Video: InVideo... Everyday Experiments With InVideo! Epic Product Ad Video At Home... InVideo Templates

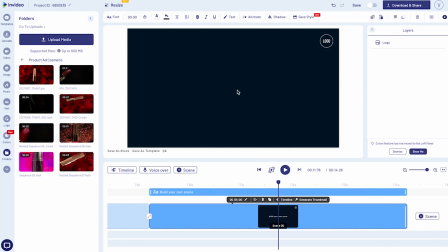(8:28)
Let's move on to our fifth and final scene. If you remember, I had asked you to click a few good photographs of the product in the flower petals setting. So I'm going to use one of those to be added in the last scene.
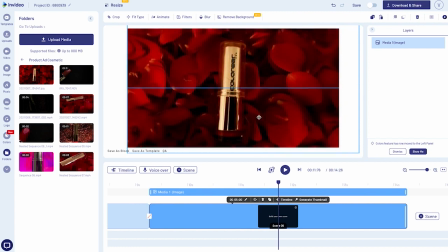(8:40)
The reason why I'm choosing an image in the end is because that's where the major product details and your brand details are going to come,
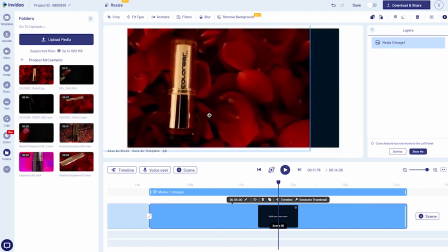(8:48)
and we don't want the scene to be dependent on the time duration of any video.
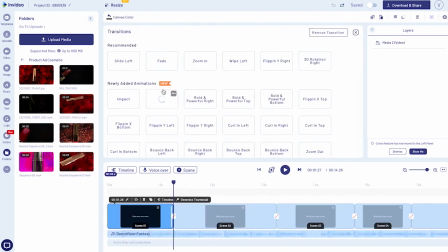(8:52)
Now that we have arranged all our scenes, it's time to add transitions to make sure the flow of our video is perfect. I'm using the transitions to only fix the cuts where the flow looks a little off or incomplete, and not forcefully adding it to all scenes to make it overwhelming.
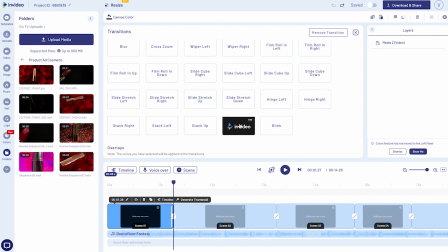(9:10)
A transition will also eat up parts of both scenes in the middle of which it is placed.
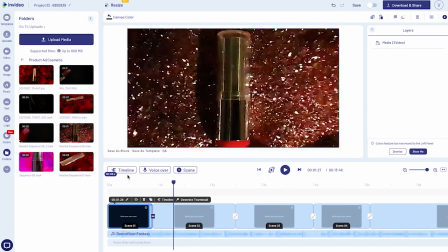(9:16)
So if the scene is of shorter duration, we'll select a transition that is quick and very subtle.
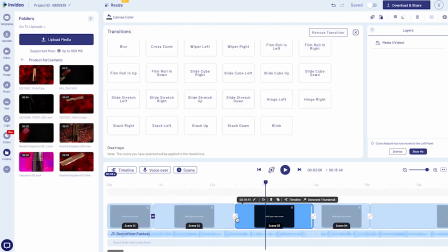(9:21)
For example, a glitch transition. Transitioning between the second and fourth scene is very important in the flow of the video.
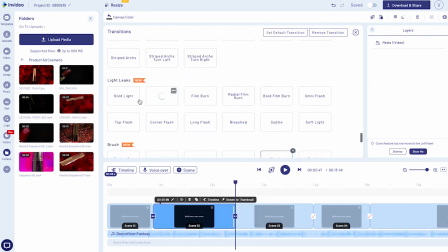(9:30)
It's where our product moves from a dark setting to a brighter, dreamy setting. And what better than light leaks to do the job?
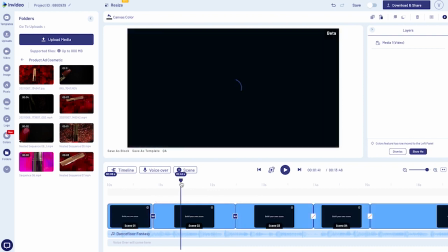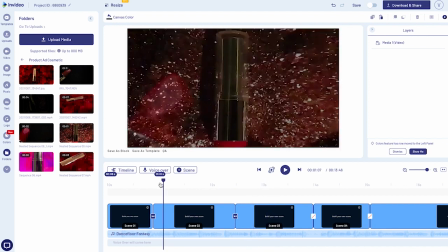(9:44)
Let's look at the flow of our video so far.
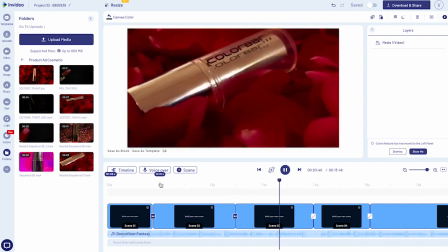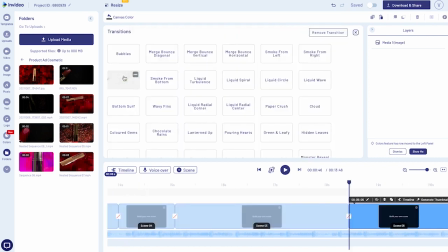(9:54)
A transition between the fourth and fifth scene is also unavoidable,
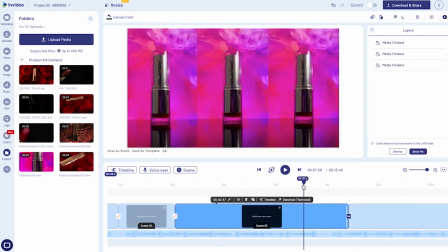(9:58)
as it's important to give a creative break while making an image appear out of the blue after a good video flow. I'm going to use an overlay so it covers the entire canvas and subconsciously prepares our mind for a new kind of media asset.
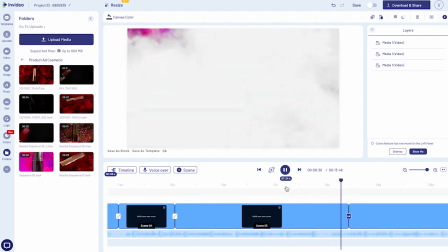(10:15)
Since it's twinkling and dreamy setting throughout, I'm going to use smoke overlay, which also looks like clouds passing through.
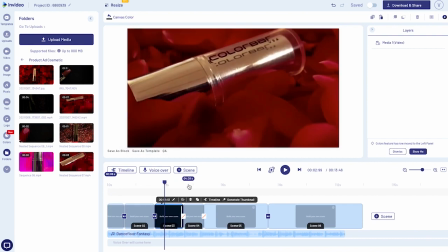(10:22)
To give the video flow a final touch, I'm going to add some animations to the media assets on the last two scenes.
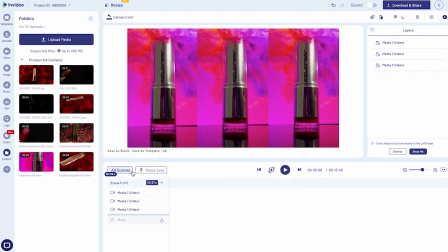(10:29)
If you remember, I had placed the videos in this scene to appear one after the other.
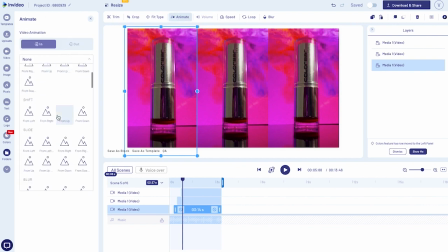(10:34)
To spice up the entry of these videos, let's add some subtle but stylish animations to them. A disco animation would fit perfectly here. Let's apply the same animation to the remaining two videos.
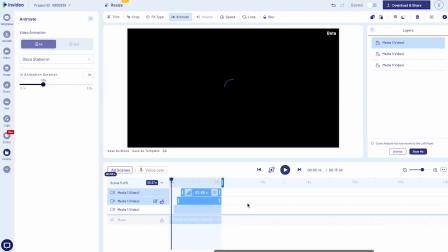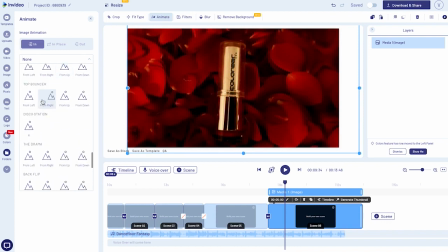(10:53)
On the last scene, the entry of the image needs to have some motion. Even though if it's barely noticeable, it works as a finishing touch.
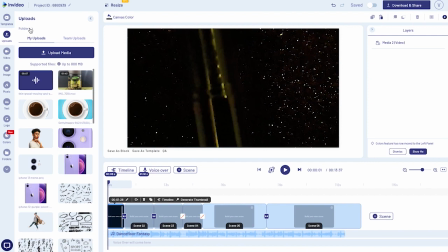(11:05)
Let's begin with adding text to the video.
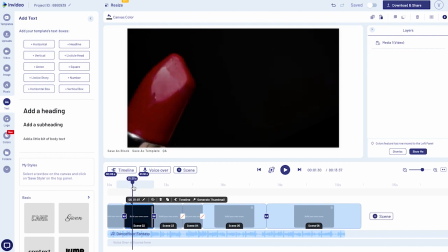(11:08)
I skipped adding text on the first scene because of its short duration, and also it might become difficult to read on such a sparkling video.
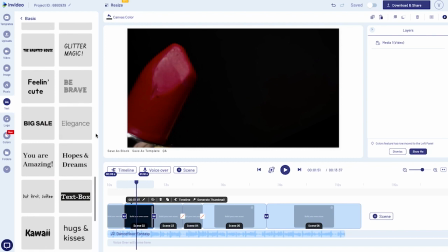(11:18)
Instead, I will add it to our second scene, where I purposely left out enough space on the right side for the text to settle. I want to select a simple looking text from the text styles in the left panel library,
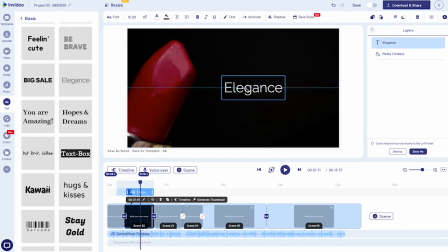(11:32)
as our video ad is already quite heavy on visuals and too much activity on the text will make it look jarring.
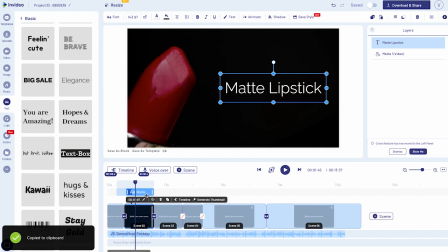(11:50)
I will now copy the text and add it to the rest of the scenes.
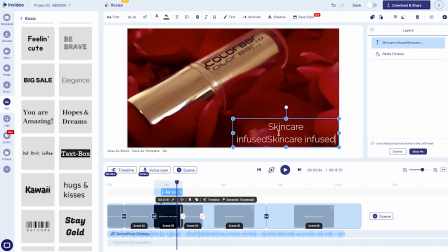(11:58)
Placement of the text depends on your video and how it maintains a balance with your visual. Since I have used the same shots in scene 3 and 4,
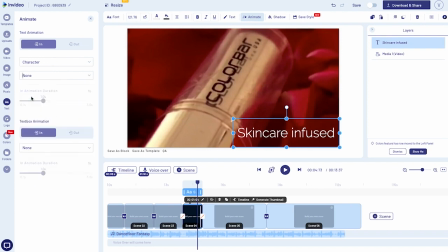(12:05)
I will remove default text animation from the fourth scene so the text goes in continuation across scene 3 and 4.